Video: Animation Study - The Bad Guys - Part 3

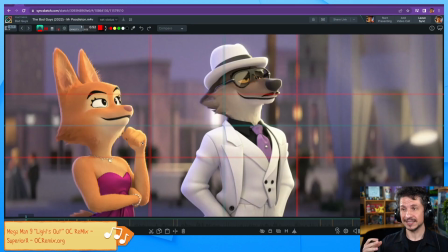[60:58]
If they were actual teammates, or if they were friends, if they knew each other, then compositionally you could have Wolf over here, and this would make them feel closer and looking at the same thing.
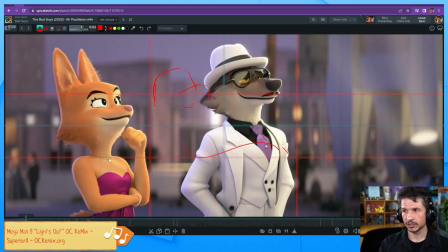[61:17]
And then afterwards, he would take a step into screen right, and then you'd have that screen left, screen right space again.
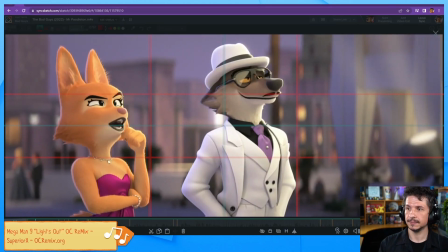[61:24]
Same thing as he does here.
They say that art reveals more about the viewer than the artist.
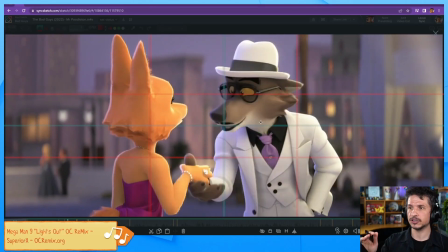[61:29]
Where he takes as he kind of turns, he goes towards that Oliver Poodle. screen right line there.
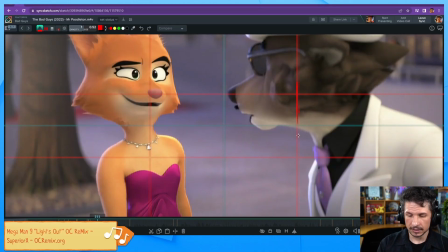[61:36]
Or I should say, yeah, that third line. So you can use these, again, as guidelines.
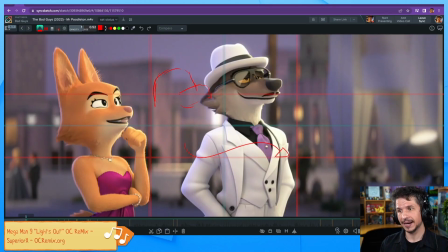[61:44]
The key here is do not try to hit them specifically. If you are trying to hit the line all the time, her eyes always have to hit here, his eyes here. The character has to hit on that third. You're going to get shots that feel dead because it's going to feel too specific.
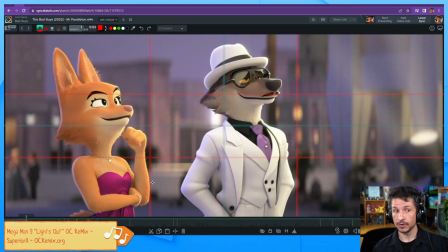[62:02]
A master of this, who does do it well, is Wes Anderson. Wes Anderson is a master of framing things up in these ways that normally would make things feel kind of boring, but he does it in such a way that it makes it dynamic and interesting, kind of weird. It definitely doesn't feel natural.
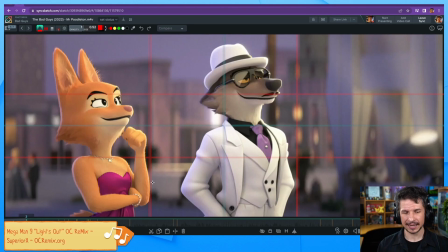[62:21]
If you look at his films, there's always this kind of oddity to it. And a lot of it comes from his composition, how he's always lining things up on a third or center frame perfectly and symmetrically. For most shots, that starts to feel too boring, I guess you could say.
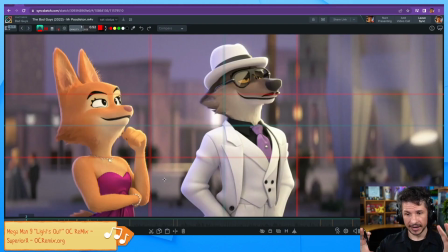[62:42]
So we try to vary it up, but within a range. So if you look at her, for the most part, her eye range is between the third and the center line right here. His eye range kind of goes from above the line to just slightly below the line.
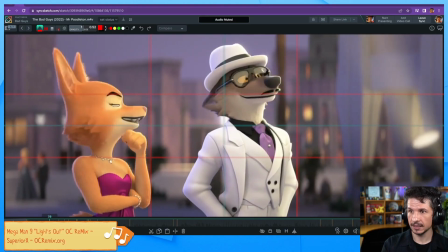[63:01]
So if we go through this right here, you can see it goes from above to right on the line.
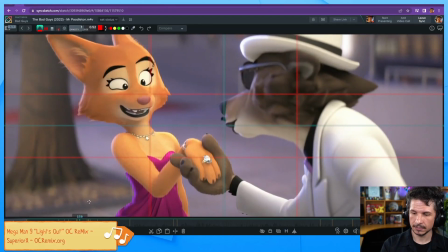[63:09]
Hers right here above the line, but that's because they are focusing on the diamond. If her eye was over here, it creates too many areas of focus. So by keeping her eyes up here and his eyes up there, the third point of focus is down here.
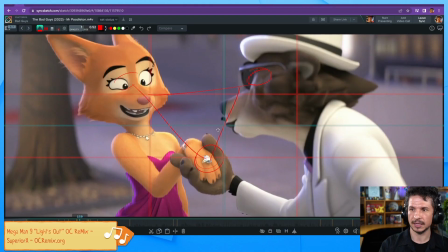[63:27]
So we just keep that nice, simple line versus too many points.
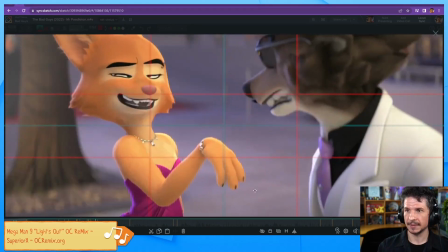[63:34]
Once that diamond's out of the equation,
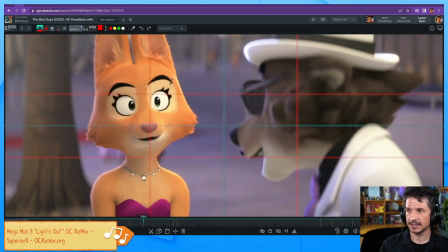[63:37]
now we have her eyes slightly below the line, his eyes slightly above the line.
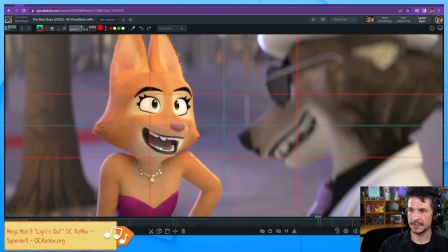[63:48]
And they just kind of keep that consistency right through.
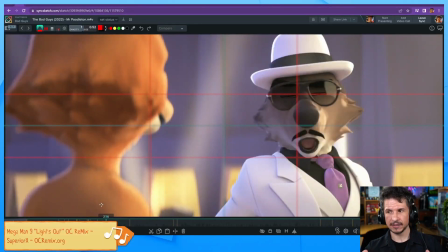[63:54]
So it just helps to give focus to certain things. Now, one thing that I also love about this, and this is not so much compositionally,
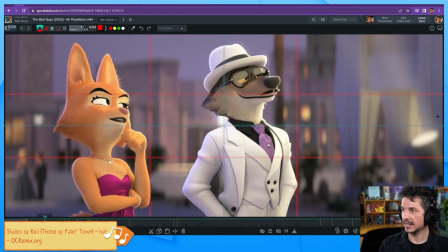[64:09]
but just in terms of animation, is how they really push the visual storytelling of the poses. I kind of pointed this out a little bit with the way they kind of lean in towards each other or away from each other.
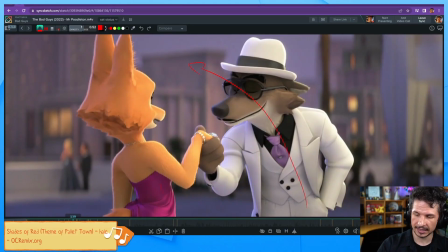[64:26]
So his line of action is coming in through here. Her line is kind of being pushed back like that. So you can really see how she is reacting to him kind of leaning in. If this was a more romantic moment, for example, her line of action would probably be leaning in towards there.
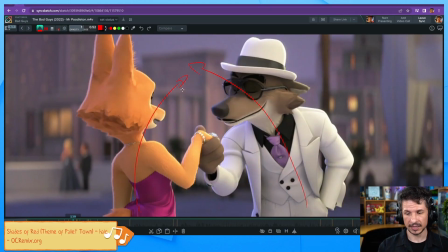[64:44]
So it creates this connection between the two. Instead, we get this kind of repulsion. She's being pushed back as he's leaning forward. Same thing here.
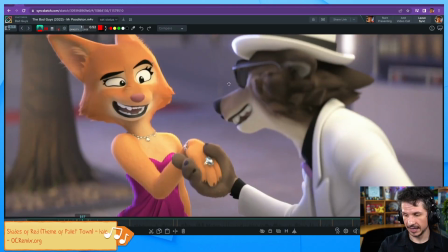[64:57]
Line of action.
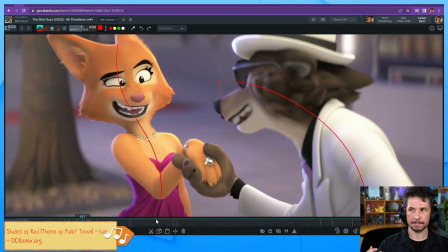[64:59]
They're really pushing that S shape, and it makes her feel less in control by having this S shape, this kind of like pull back versus his nice strong C shape. And it's almost, you can almost say it's closer to a straight in some ways.
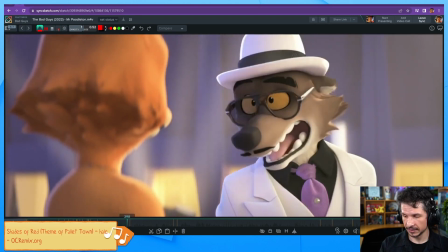[65:20]
But then once he pulls away, let's kind of go into this shot here.
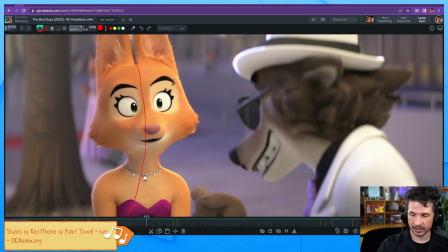[65:26]
Now she's interested in what he's saying. Now that line of action is kind of leaning in right there. So we're getting that kind of interest right there.
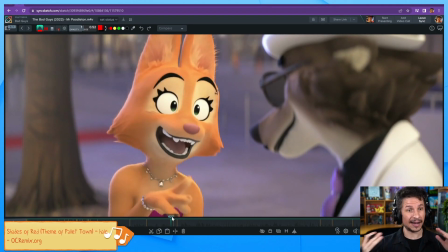[65:38]
They're using the lines of action to really show how these characters relate to each other right there. Now they're really connecting. Now you can even see it here.
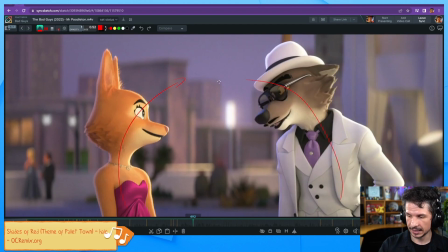[65:49]
Her line of action starts to come in right there. His line is doing this until she laughs.
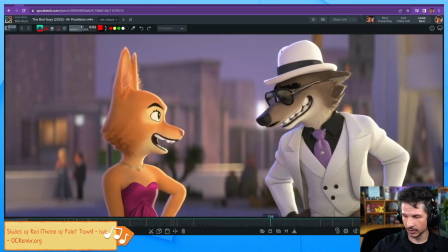[65:59]
And as he steps away here, you can see his line of action is no longer leaning in quite as far compared to hers. So he's kind of pulling away slightly, not all the way.
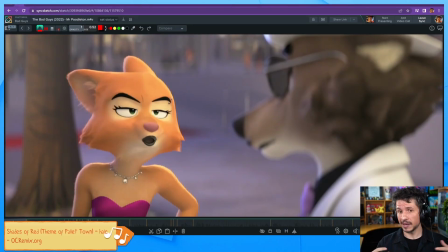[66:16]
So we can use that line of action. Line of action isn't just making a pose dynamic, it's telling a story between two characters. And the more characters you have, the more this is important. Let's see, does the camera always also move to match the characters to thirds instead of moving randomly?
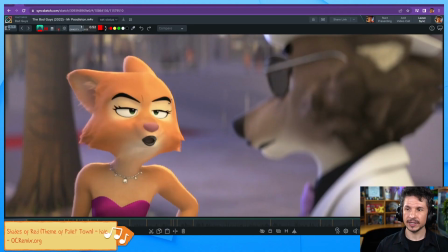[66:36]
Yes, in a way. The camera is moving to keep the characters in frame in an appealing way.
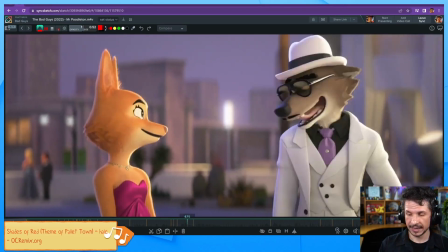[66:43]
So as the camera moves, for example, here,
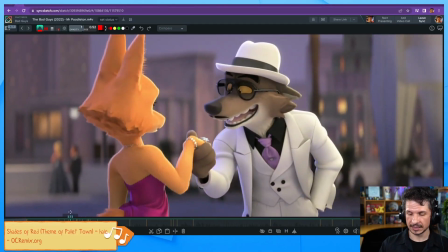[66:48]
as he leans in, there's this extra camera move right here. You can see it right there.
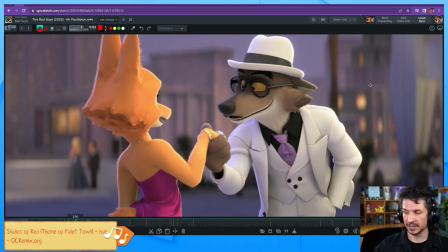[66:53]
This is to help keep the characters in frame because he's pushing forward, she's going back. If the camera doesn't move,
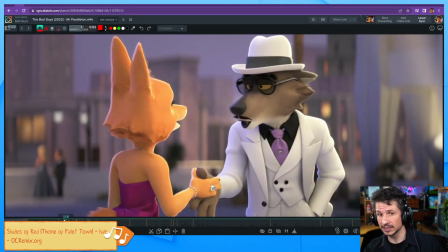[67:02]
suddenly these characters are just going to be pushing towards the edge of the screen a little too much, and it makes it feel like the camera isn't connected. The camera is the audience. So if the characters move quite a bit on screen, we as the audience,
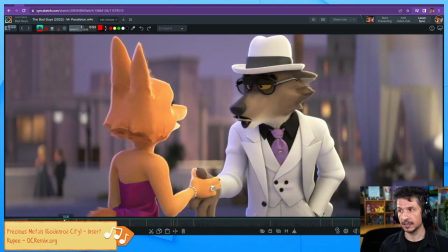[67:18]
if we were there in person, we would turn our heads to look at them. So here, the camera is looking at them. As they move, the camera turns to keep looking at them. So it's making us feel involved in the scene versus just a static camera that's not moving and they are moving in huge amounts across the screen.
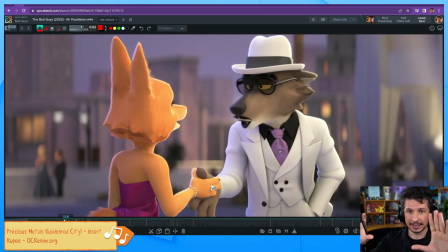[67:38]
Now, that doesn't mean that you always have to move or match every single character move exactly with your cameras,
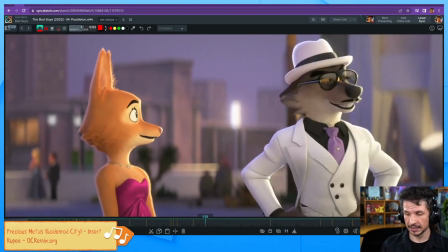[67:45]
just in certain situations. For example, like here, there's this slight camera move.
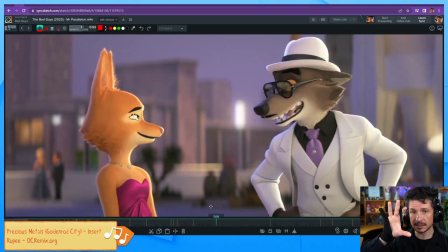[67:52]
You can see it in the background, but this is just a slow pan around. We're just kind of circling the characters slightly.
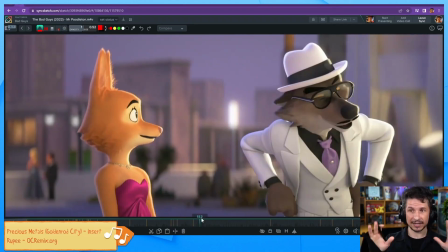[68:00]
It keeps the shot alive versus just having them frozen on screen and nothing is moving.
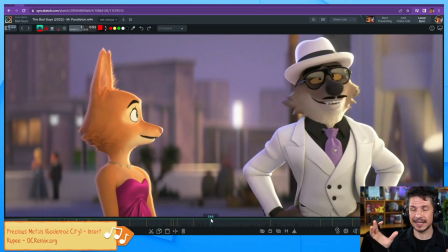[68:07]
But it's not moving to catch every single one of their small movements. It's just kind of a nice global adjustment. You can think of it like almost adding a shaky cam. It's just there to add movement.
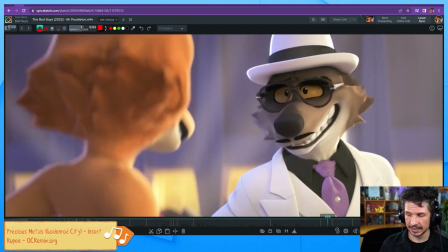[68:23]
But then here, as she's talking, and then we switch back here, there is no camera move.
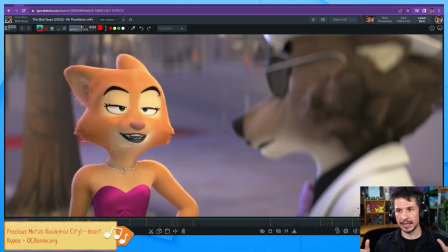[68:28]
Because even though the characters are doing big changes, it's not, how to put this? You can almost think of it like conversations. If I was having a conversation with someone, I could sit here and I could move around. And especially when you get really animated in a conversation, you can move around a lot. And it's like, wow, what a big thing that happened. And as you're talking to that person, if you are talking to them, you're not doing this for every single move that they do. You're just kind of focused on their global motion. You might make small eye darts, but you're just listening to them as they're talking really excitedly. You're not having to change all the time.